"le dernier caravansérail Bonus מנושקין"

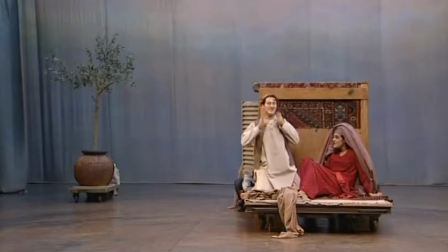4:32 La petitesse, la préciosité du décor de cette toute petite baraque m'aurait obligée à filmer tout très très proche.
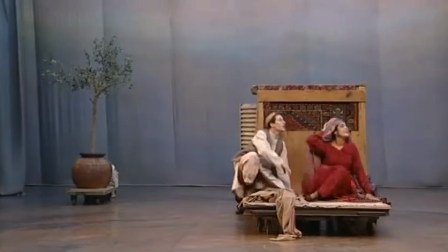4:44 et très vite donc avec Serge Nicolai et Duccio Bellucci qui très
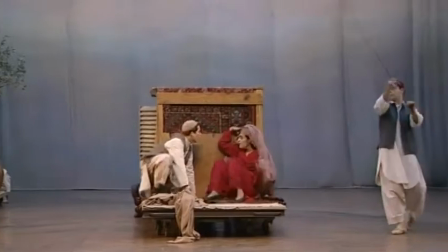4:51 vite parmi les comédiens ont été ceux qui ont pris les décors en main avec passion avec don
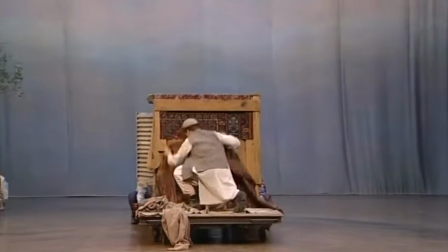4:58 avec talent moi je disais là j'ai du tissu à droite et à gauche je n'ai pas comme au théâtre le ciel
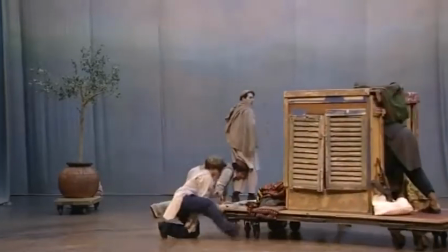5:09 j'ai du vide et au théâtre Le vide, c'est l'ami.
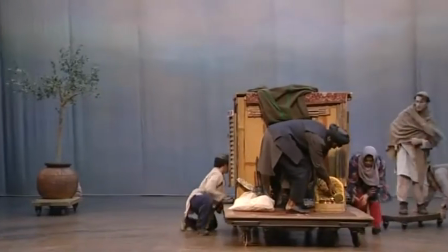5:17 Le cinéma, ça dépend.
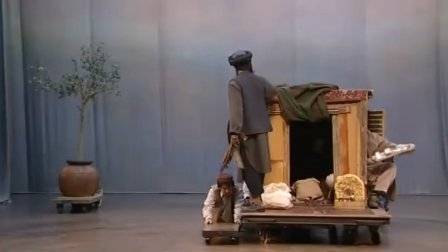5:21 Et donc, petit à petit, le décor a changé.
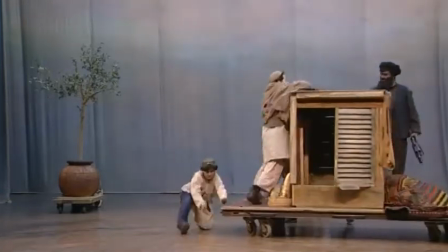5:26 La boutique a eu une arrière boutique. Il y avait un jardin.
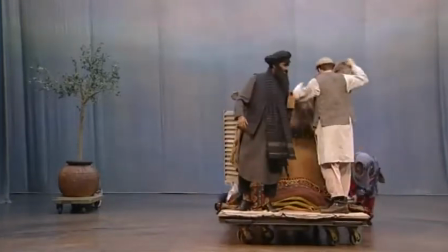5:32 Et moi, je passais de la rue au jardin. Comme là, la petite boutique qui tourne passe de la rue au jardin.
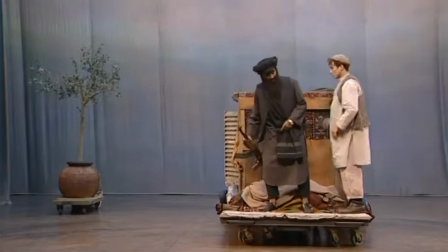5:41 Mais le fond au cinéma, c'est la caméra qui le fait.
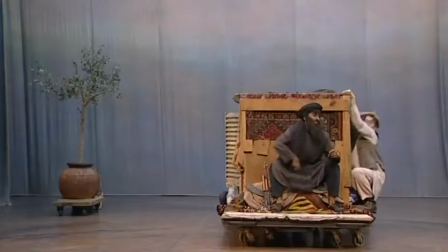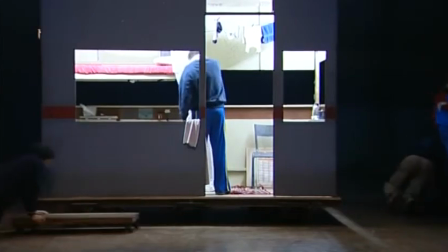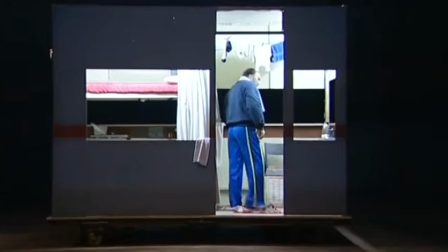5:57 104
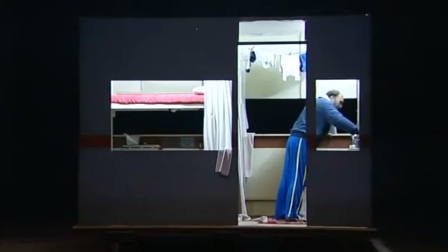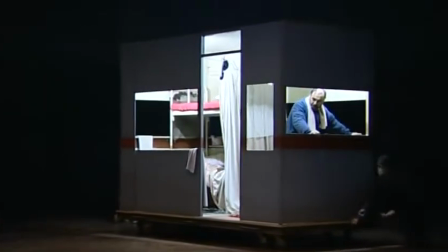6:04 la cabine numéro 17 qui tourne elle tourner elle tourner aussi un petit peu quand on a filmé mais la caméra aussi là
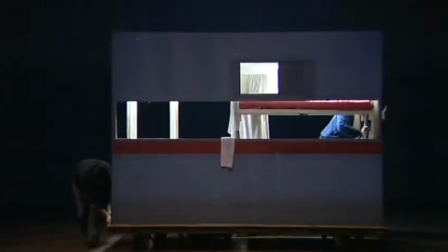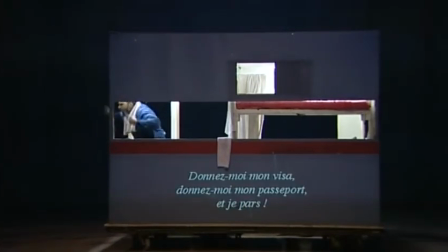6:26 pas de décor supplémentaire nous sommes restés on a filmé avec cette cabane rien de plus que je suis je me souviens bien peut-être si peut-être quand même un arrière un réverbère une cabine téléphonique je ne sais plus mais cette cabane de
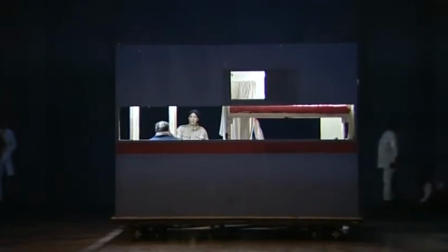6:47 3 mètres 10 sur 2 m a été notre décor de cinéma
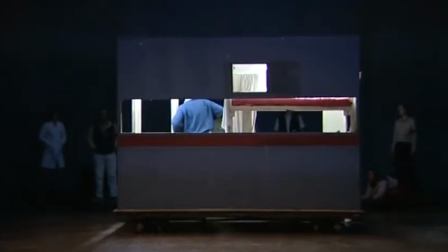6:57 les mouettes faisait le reste et donnait la proximité de la manche la prairie solitaire sur le coteau de sangatte là où il y avait ce grand hangar que M. Sarkozy a démoli en 24 heures,
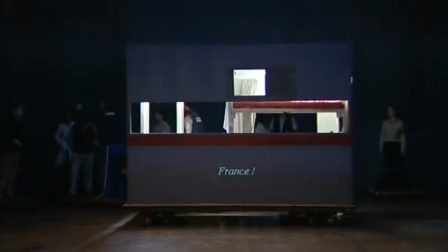7:13 de peur que les réfugiés reviennent s'y installer.
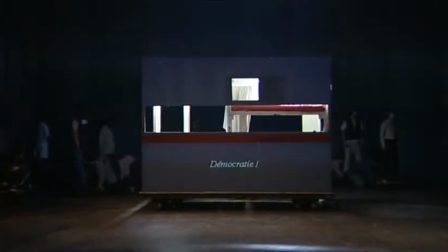7:18 Sans récupérer le métal, sans réfléchir un instant sur l'utilisation
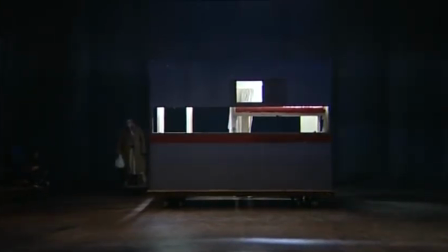7:24 raisonnable et humaine de cet endroit.
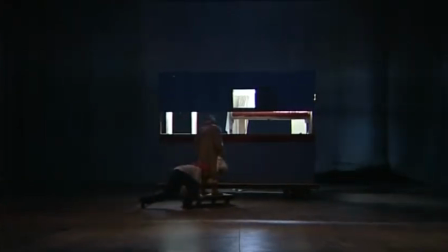7:32 tant qu'il reste même une plaque pour se souvenir de
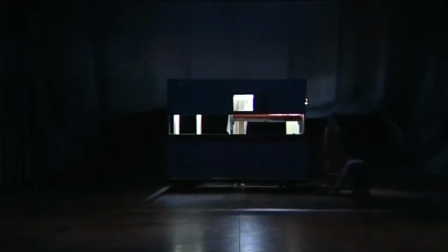7:38 de ces milliers d'hommes et de femmes qui sont restés là sur le chemin de leur avenir
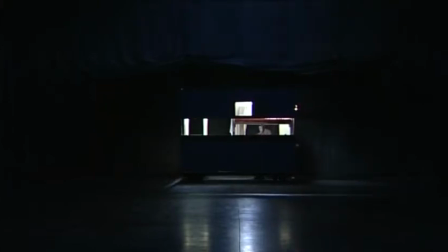7:47 voilà au théâtre c'était comme ça là voilà oui c'était comme ça ça je veux bien je pense que c'était ça l'impression qu'on en avait